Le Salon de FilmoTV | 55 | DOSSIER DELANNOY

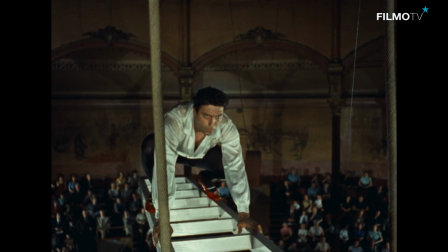Moi, il y a un moment où il y a un numéro d'acrobatie le couple Morgan-Wallon, où ils sont sur une sorte d'échelle.
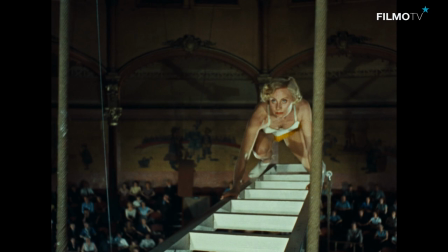Et alors, il se produit deux, trois choses là-dedans. D'abord, je trouve que c'est très beau parce que,
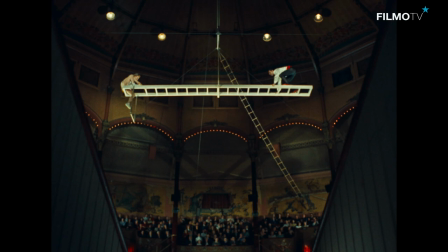d'un point de vue graphique, on a à peu près la situation des deux l'un par rapport à l'autre,
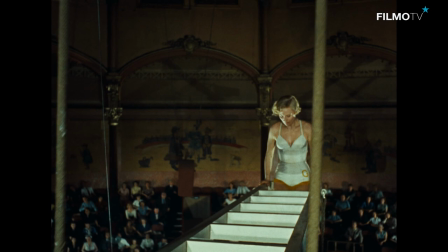à ce moment-là, en déséquilibre, et qui cherchent encore l'équilibre du couple l'un et l'autre.
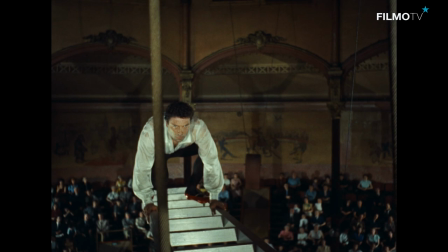Ça, c'est très beau. C'est très beau parce que soudain, on sent le danger de ce secret commun qui les lie l'un à l'autre, ce secret diabolique d'une nuit de Rix avec un ancien partenaire, avec un partenaire lui-même trapéziste. Donc, il y a quelque chose qui se joue, une sorte de non-dit dans le couple. Or, le film peine énormément au niveau des dialogues à trouver le moyen de faire dire des choses aux personnages ou à montrer qu'ils sont autre chose qu'une pure surface. Hein. Et là, tout à coup, il se joue quelque chose, encore quelque chose de souterrain. Il y a un vrai danger. Et alors, il se produit quelque chose. Et là où je me suis dit, en fait, parfois, c'est vraiment des éclats de mise en scène. C'est que je trouvais jusqu'alors que la partition des Draki n'était pas terrible dans le film.
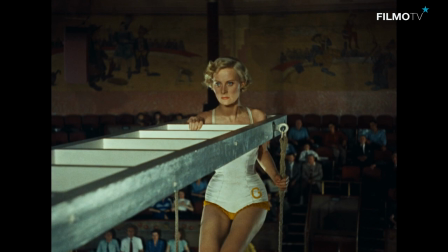Mais au moment de cette scène, je la trouve superbe. La partition.
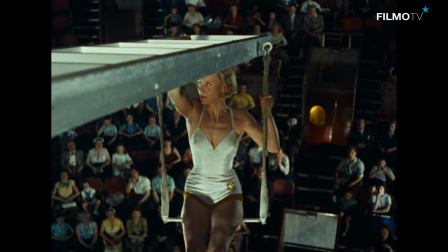Et je me suis dit, tiens, c'est intéressant, on parle toujours de la musique qui vient rehausser la mise en scène, chez les mauvais cinéastes, parfois, et puis soudain, parfois, il y a
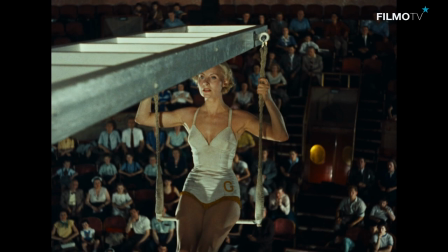la mise en scène qui vient rehausser la musique d'un compositeur. Et soudain, je trouvais qu'elle prenait sens à ce moment-là, la partition de Mizraki.
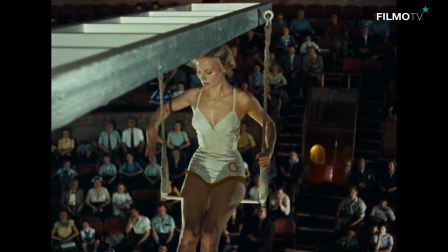Et donc, je retiendrai cette scène, je m'en souviendrai de cette scène, et également aussi plastiquement.